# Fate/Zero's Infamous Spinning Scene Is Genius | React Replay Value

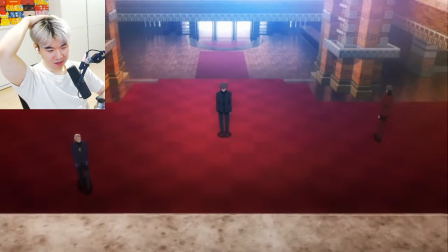494s
And that they've made. With the way that it's structured it's like a drain. Everything is going towards Kirei, including the focus.
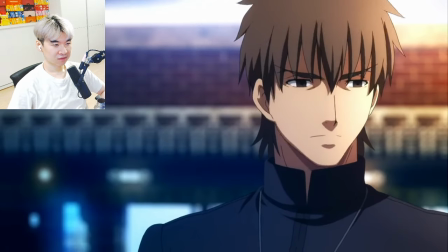500s
He's always at the center, even on profile shots. Our cuts to Tokiyomi and Risei are centered on Kirei's position, as they look towards him.
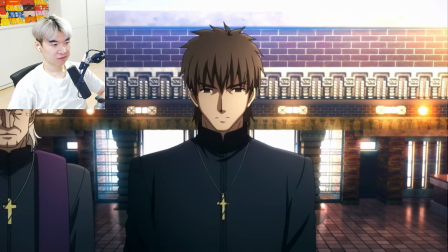509s
As I said at the top, this is Kirei's introduction.
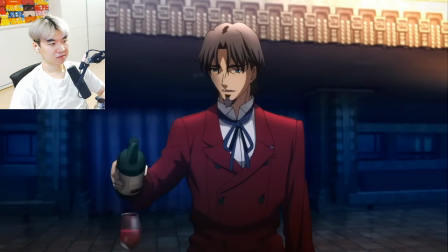511s
It might also introduce the other two characters, but he's the focus narratively, even as Tokiyomi attempts to hold leadership and focus within the context of the scene.
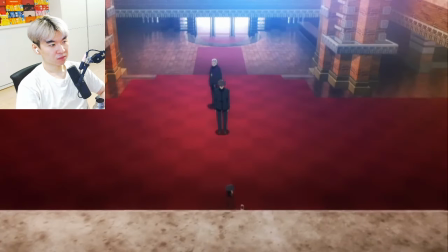520s
The end of the spin places the three characters in line,
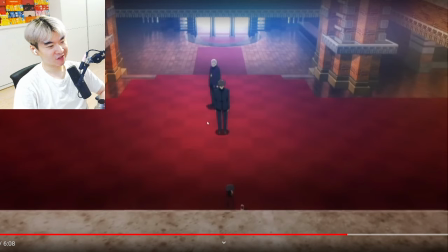523s
with Kirei
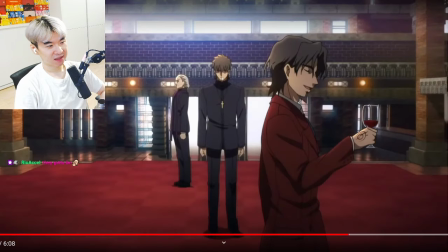536s
and Tokiyomi again in the middle. Tokiyomi and Risei still aligned in their counterclockwise direction.
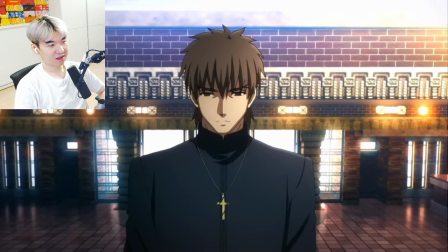545s
We end with a return to focus on Kirei, even as Tokyomi is the last one to speak,
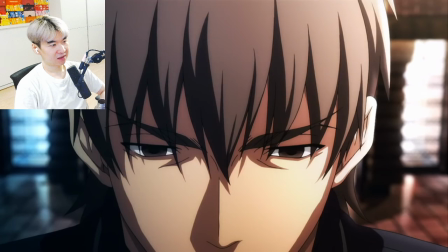550s
zooming in on his eyes just in case you weren't sure who you should have been paying attention to.
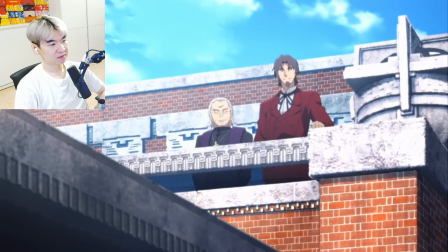554s
The aftermath of the spinning is a great bit of foreshadowing. Tokyomi and Rise stand high above watching Kirei leave, as though they've guaranteed their preferred end result.
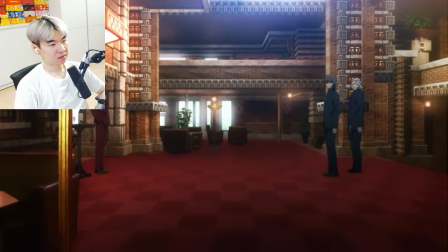563s
The two masterminds of the strategy gleeful that Kirei is on board, which Risei never doubted because of his belief that his son would die if the church asked it of him.
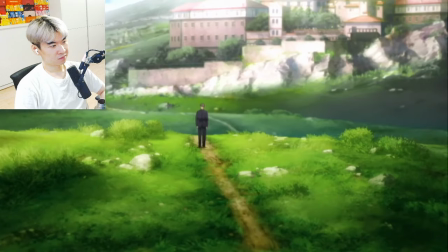571s
But as the sequence comes to a close and we return to Kirei, we watch this man walking away from the two and raising his hand above his chest placing the command
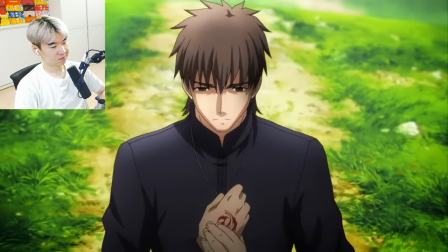580s
seals in front of his cross suggesting that being a master might eventually come before his devotion
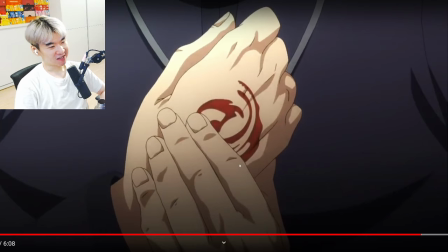587s
hinting at kirei's betrayal which was kind of shown in episode two but that was all part of the plan but now we've seen multiple episodes of phaser and you can see that gilgamesh is corrupting kirei's purity and innocence of being a homeschooled child and saying hey bro smoke some weed man and he
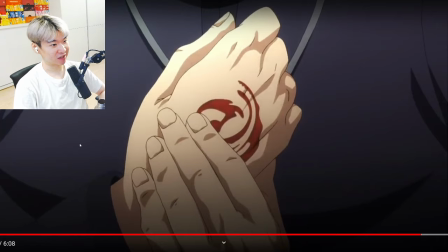604s
tried it and now the different pleasures and desires that may come at a cost of Tokyomi into his faith and in turn his
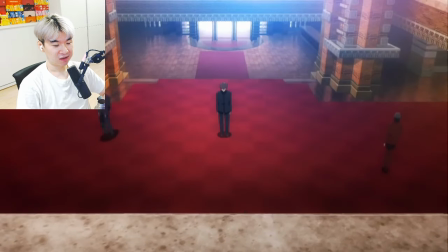612s
mission again I don't think this scene is perfect but I do think it had one clear goal in mind I thought it was an amazing scene I thought it was
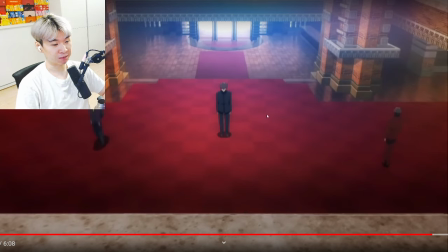619s
one of the coolest ways of doing exposition a huge lore dump where most people are zoned out but due to again the choreography the whole walking and the different backgrounds moving together it was such a strong focal point on Kirei,
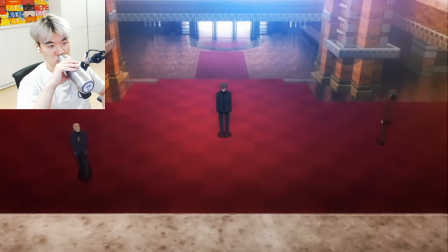632s
even as Tokiomi dominates the conversation, and in that regard it definitely succeeds,
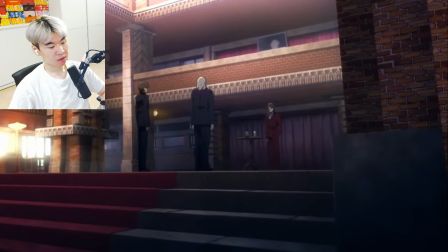637s
with a good use of cinematography to keep the exposition engaging and thematically relevant.
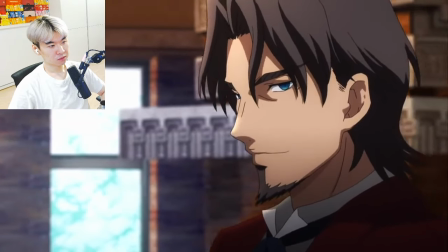642s
Even though the actual construction of the shots is somewhat lacking,
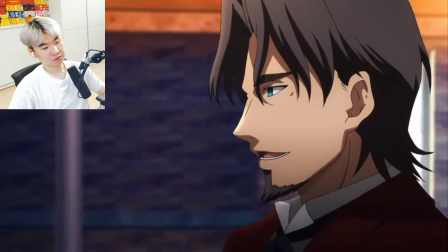644s
in terms of framing and design that could have deepened the thematic setup or foreshadowing, it's still a strong scene, which is what I expect from Ufotable's Fate Productions.
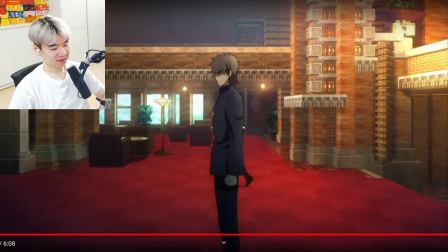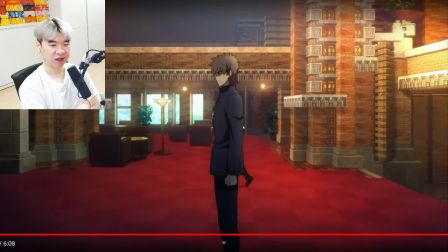Hmm, what's going on here? Even if we'll just meme them to death afterwards.
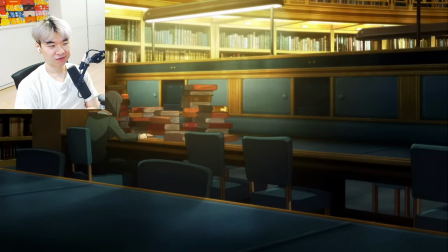685s
There's more to talk about from Fate Zero's pilot episode. Well, honestly, the entire series.
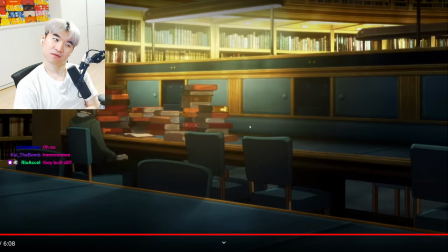690s
Especially some political philosophy questions, which is more my jam than Dead or Alive's one-hit wonder, but we'll save that for some time in the future.
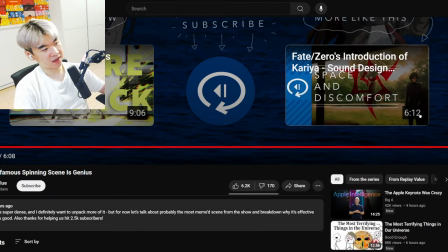697s
Alright. Hope you enjoyed. Thank you for giving us the breakdown of, I don't know, the walking, the spinning scene.
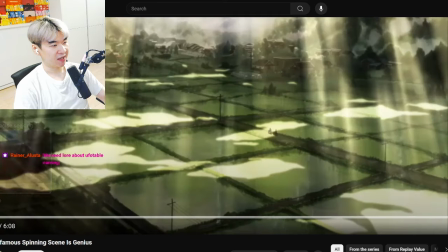705s
And, like, there's definitely, when I'm looking at watching anime, my analysis is based on the dialogue and the plot at hand.
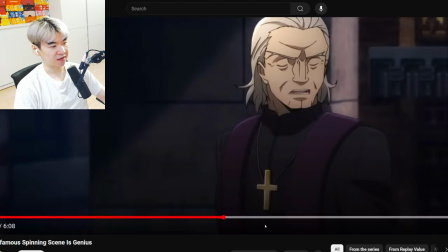712s
But definitely the production value and the different things that I never even realized. Like, for example, the ground, right?
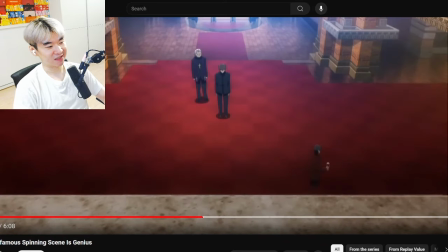717s
The checkering. Like, I didn't realize that the checkering is supposed to hint something else, like a little Easter egg to show you that, you know, this is, you know, we are strategizing right now. And there's a lot more different things to kind of highlight the importance of this spinning scene rather than just a meme scene.
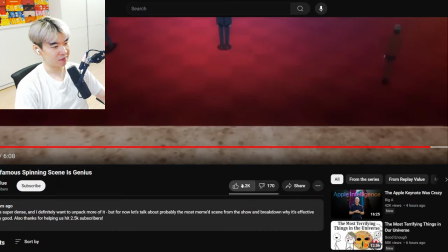732s
I think it is both a meme scene and something wonderful. But that's it for me. Please go check out Mr. Replay Value's channel. Maybe if you guys like this kind of content, we can cover more of his content. I'll see you next time.